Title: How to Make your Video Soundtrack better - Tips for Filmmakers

In this video, I'm going to help you, the filmmaker, extract some value out of analysing 3 short music cues from a recent movie, The Wrath of Man in this case. Let me know if this works, and with that being said, let's get going.
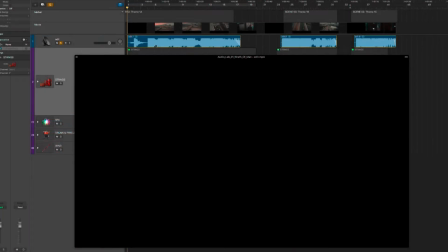16s
Let's start by playing each scene that I'm going to look at. So this is all taken from the first 20 minutes. Here we go, let's check it out.
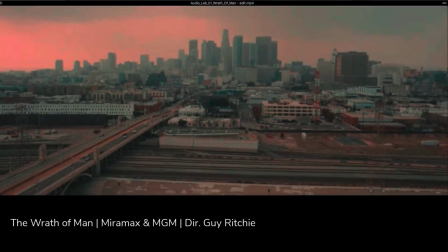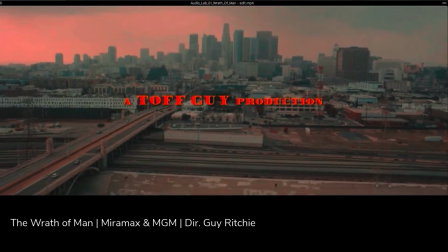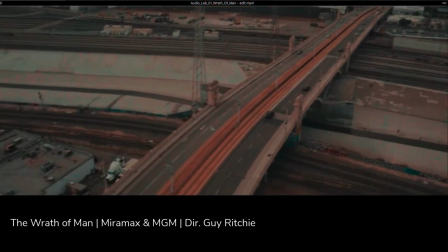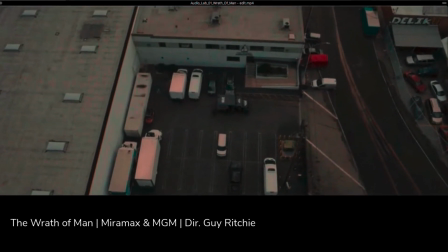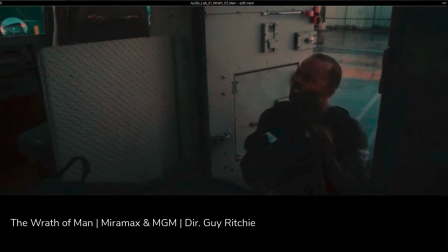53s Get these hinges.
Okay, the next scene.
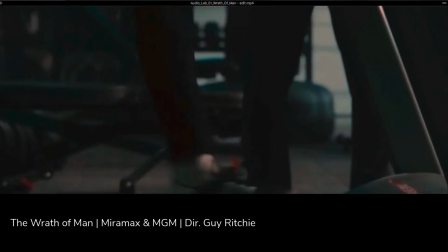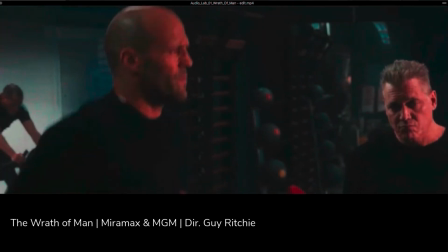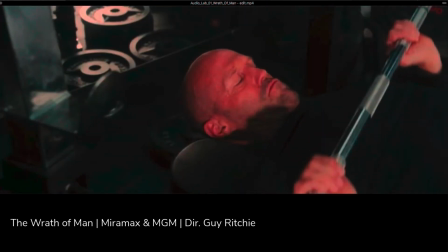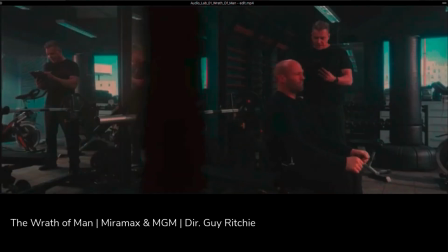74s That's quite enough of that.
And the last one.
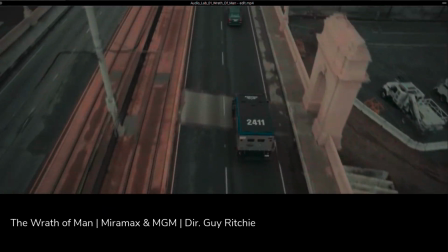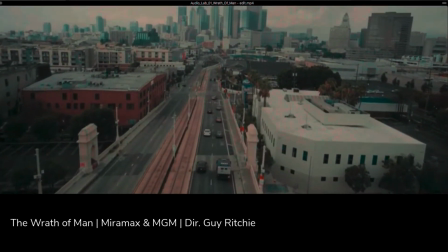86s Did you hear about the guards that were murdered? You know what happened right down there? Come on, Dave. It's his first day.
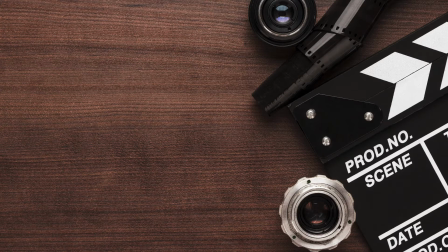91s What? He needs to hear this.
I want to draw your attention to the fact that all 3 scenes share a common identity. Listen to the first few seconds of each scene again and listen out for the strings.
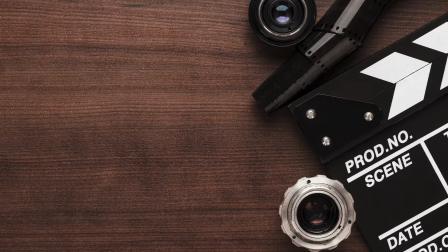111s
The music is mainly string-based, not surprising because the composer, Christopher Benstead, is a cellist,
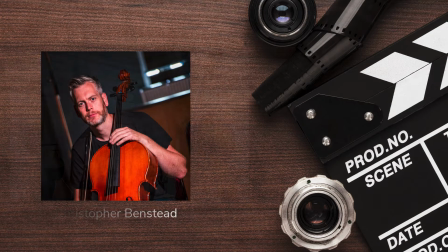117s
and the majority of the heavy lifting is accomplished by the cellos and double basses.
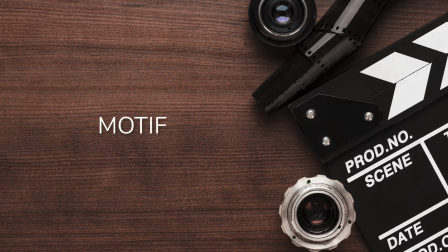122s
Musicians use the word motif to describe a common melody or harmonic progression. I think we can all agree on what a melody is. In this case, it's these 4 separate notes.
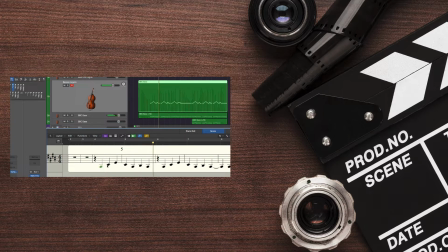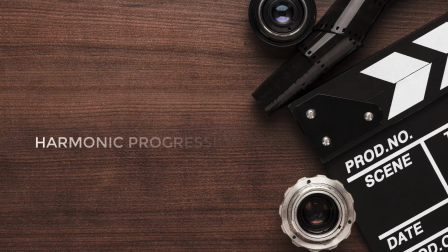138s
Harmonic progression is a little harder to unpack for non-musicians, but here goes. It's massively important and is what underpins every piece of music you've ever heard. It's the underlying choice of how the mood of a piece of music changes over time.
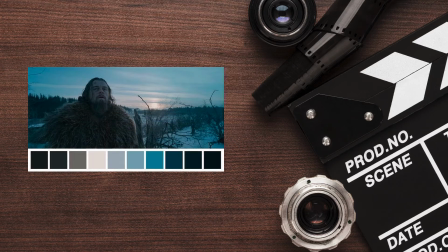153s
The closest visual comparison is the colour palette of a movie. As you're aware,
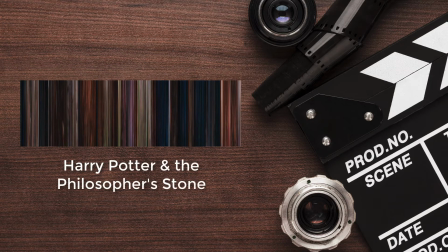157s
an entire film's colour palette is no accident and is often closely linked to the emotional storytelling that further describes a plot or a character arc.
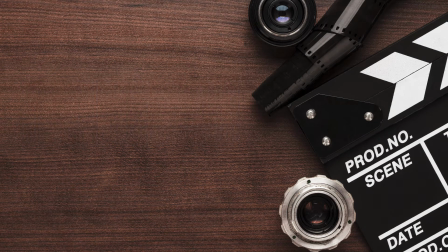166s
In this case, the harmonic progression is actually one-dimensional, as we're pretty much stuck in the first choice,
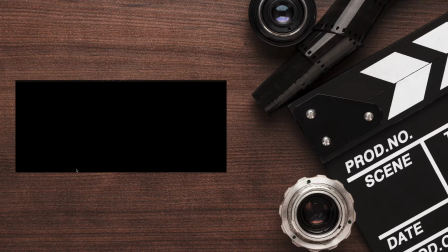172s
which is a minor key, which is to say that the music sounds serious as opposed to positive.
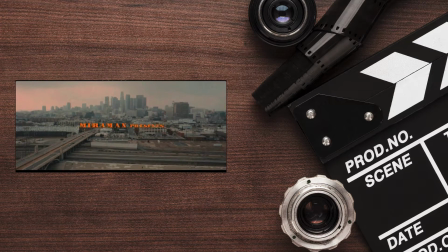176s
The choice of instruments being low strings gives us a brooding, dark and sort of low ominousness. It mimics the mise-en-scène in that the skyline is monochrome and the atmospheric perspective limits our view to some extent.
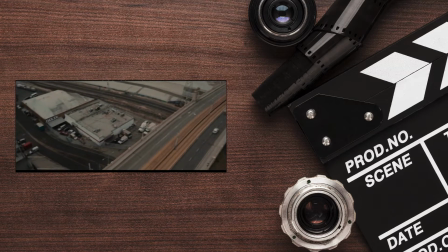189s
The opening drone or crane shot also emphasises the low aspects of the music as we're literally being brought closer down to the earth. Something double basses help underline, as they are, coincidentally, made of wood, which is trees literally growing down into the earth.
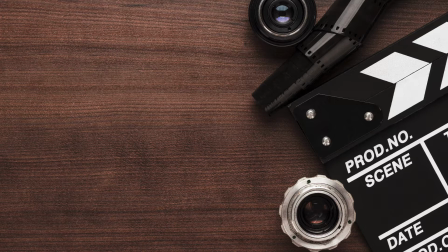205s
So on many levels this is a great choice of harmony, melody and instrumentation.
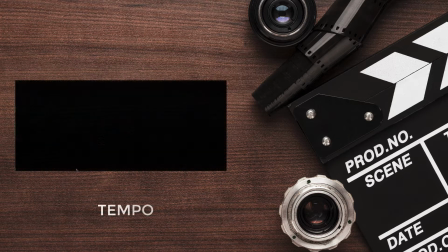210s
The choice of slow tempo in the string melody also helps ground us,
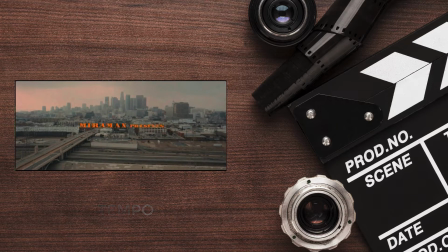215s
as the speed at which we're processing different musical notes is relatively calm, putting us in a mood of anticipation at this point, not stress. Please note that when I say tempo, this is nothing to do with BPM.
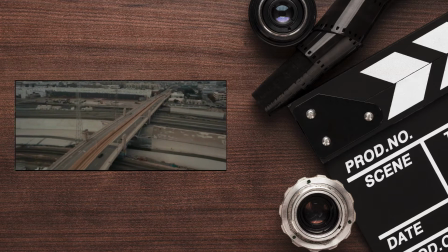226s
We'll explain that in a future dedicated video. The music is saying, here is something serious and cool, pay attention.
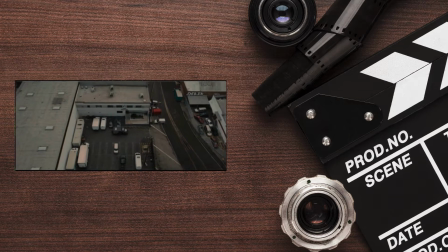234s
But it's not strapping you to the front of a car at 100 miles per hour, nor is it taping your eyelids open under duress.
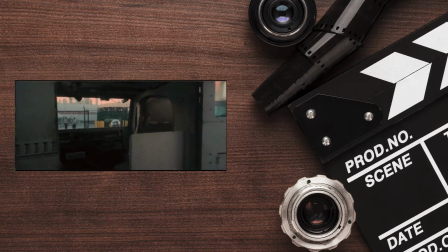240s
This is understated cool at its best.